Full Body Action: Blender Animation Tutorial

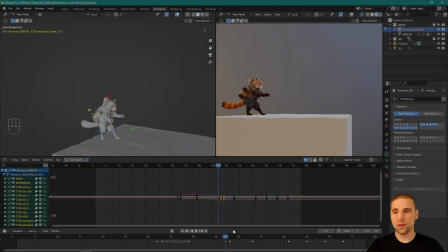(24:50)
So again, a bit of a time lapse here.
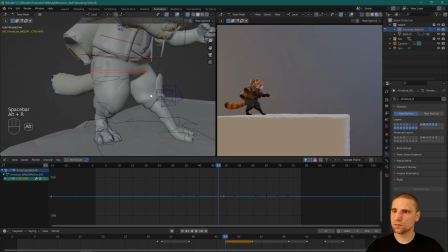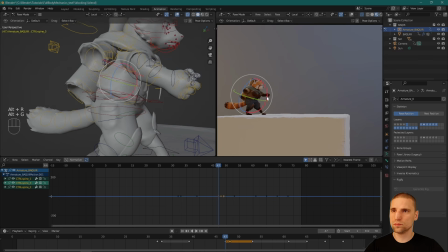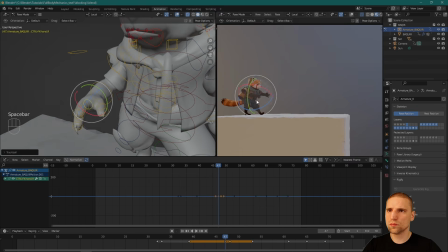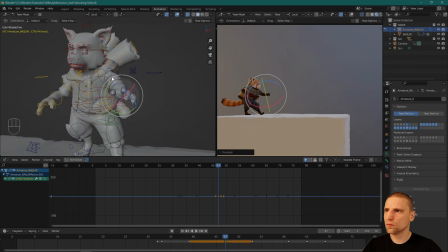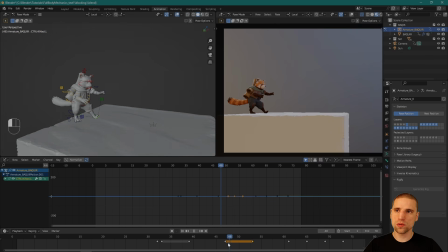(25:38)
All right, so I refined this anticipation pose, and here's what it looks like. So it's a little cleaner than before. And that's the whole idea. The idea is working. Now can we make it stronger? So here's what that looks like. Just flipping between them. If you hit up and down on your arrows, you go from keyframe to keyframe.
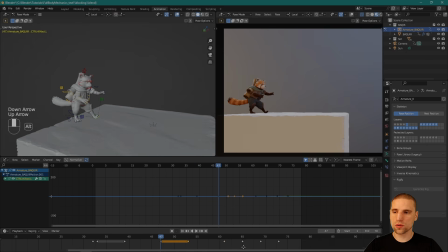(25:58)
If you go left and right, you just go frame by frame. So the next pose I'm going to work on is that final anticipation. This one is really important. This one I really want to exaggerate. And then I'll refine these little ones as I go. Like I said, these other ones aren't important.
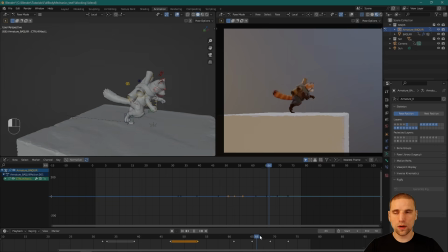(26:13)
These ones really, what's important about these poses, I'll refine the silhouettes and everything, but it's the movement, it's the arc, it's the timing. That's more important about these poses here as we move through the movement.
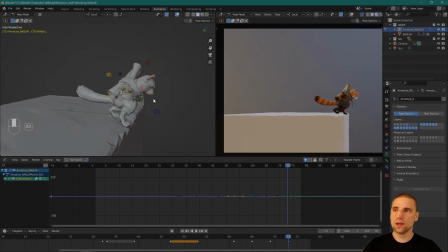(26:28)
But the pose that we land on, that's the one we're going to refine. Let's do this one together. I'm going to hit A, select all, insert a key, just to make sure. And I go over one frame, and all I'm doing is copying that pose.
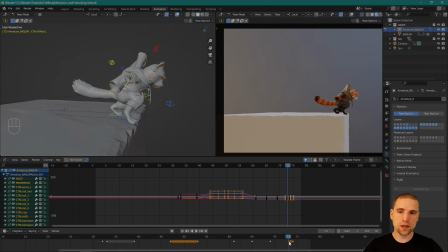(26:44)
Now I have something, even if I ever mess this pose up, basically I save a copy. But if I improve the pose, then I replace it. Okay, so you can just have a look at the action.
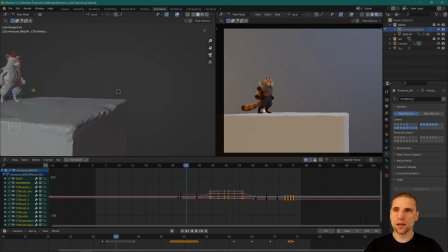(26:57)
The hands are by the side, he's looking over, I'm leaning back, hands are forward, and by the time I come in over here, I really want the hands up in this negative space. I want those hands looking like they're just about to swing forward and really help propel him forward. So I know I want that look.
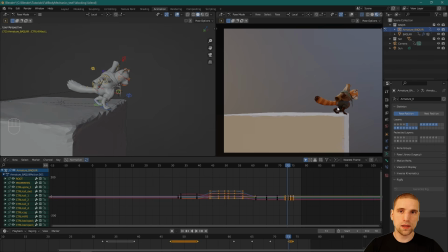(27:15)
I want a stronger shape visually in the legs, and I really want that curve in the back and the spine. And then as for the head, I'm going to have it looking straight forward. That's where he's jumping. And maybe even the tail. The tail I'll leave for a second pass after I'm done with everything,
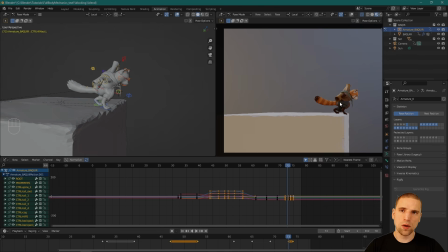(27:34)
but I can even imagine the tail maybe curling up somehow and also looking like it's holding tension. When you have an idea in your head, like I said, this one, I know I want the hands here.
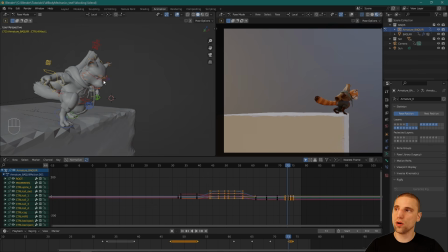(27:46)
I'm not sure quite how I'm going to do it, but they have to be there because I think it's going to be stronger. So don't be shy about it and just do it.
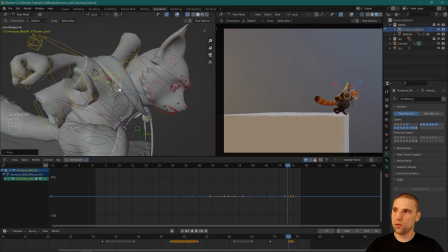(27:54)
Just be like, boop. Just pose it in those ideas. And while you're doing it, you're thinking about, okay, I'm crashing, I'm doing this, how am I getting in that shape?
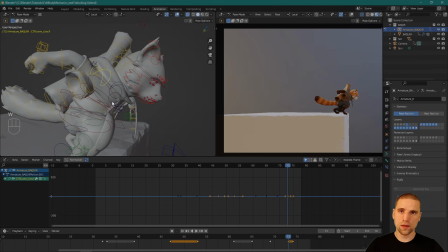(28:06)
But the idea is more important than right now how it's hooking up.
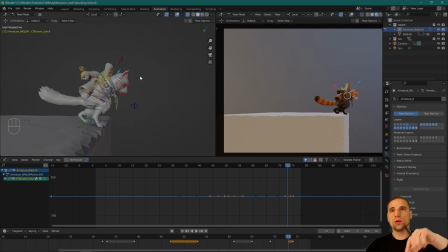(28:12)
You're thinking about how it's hooking up so you don't get any gimbal lock or any weird rotations.
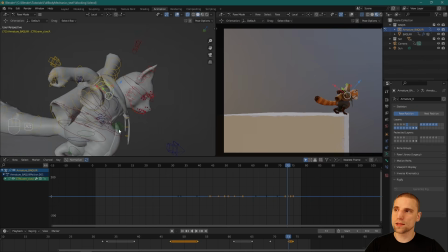(28:17)
You're thinking about that. But like I said, the idea is more important than not doing it.
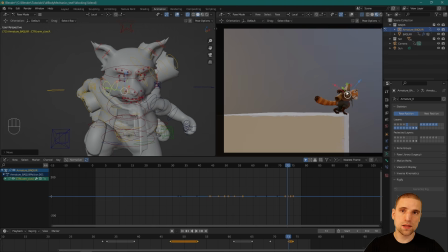(28:23)
So you can see how aggressive I'm being with the shoulders. And at this distance and the cloth material, the fabric, you just don't see that tearing. So that's why I'm not shy about it.
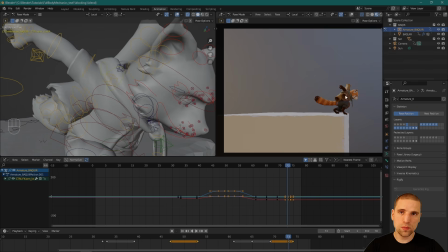(28:38)
Okay, and I'm probably going to move those papers out of the way. This hand's too high. I can see it being in this area.
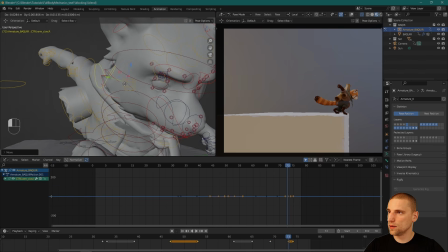(28:45)
That shoulder really plays such an important part in having that hand in the screen space that I want it.
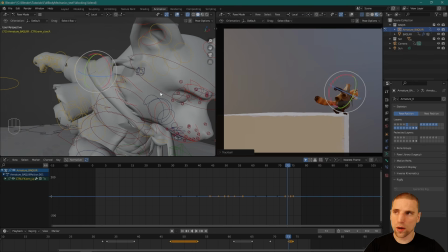(28:57)
Cool, I'm getting where I want to, so that's better.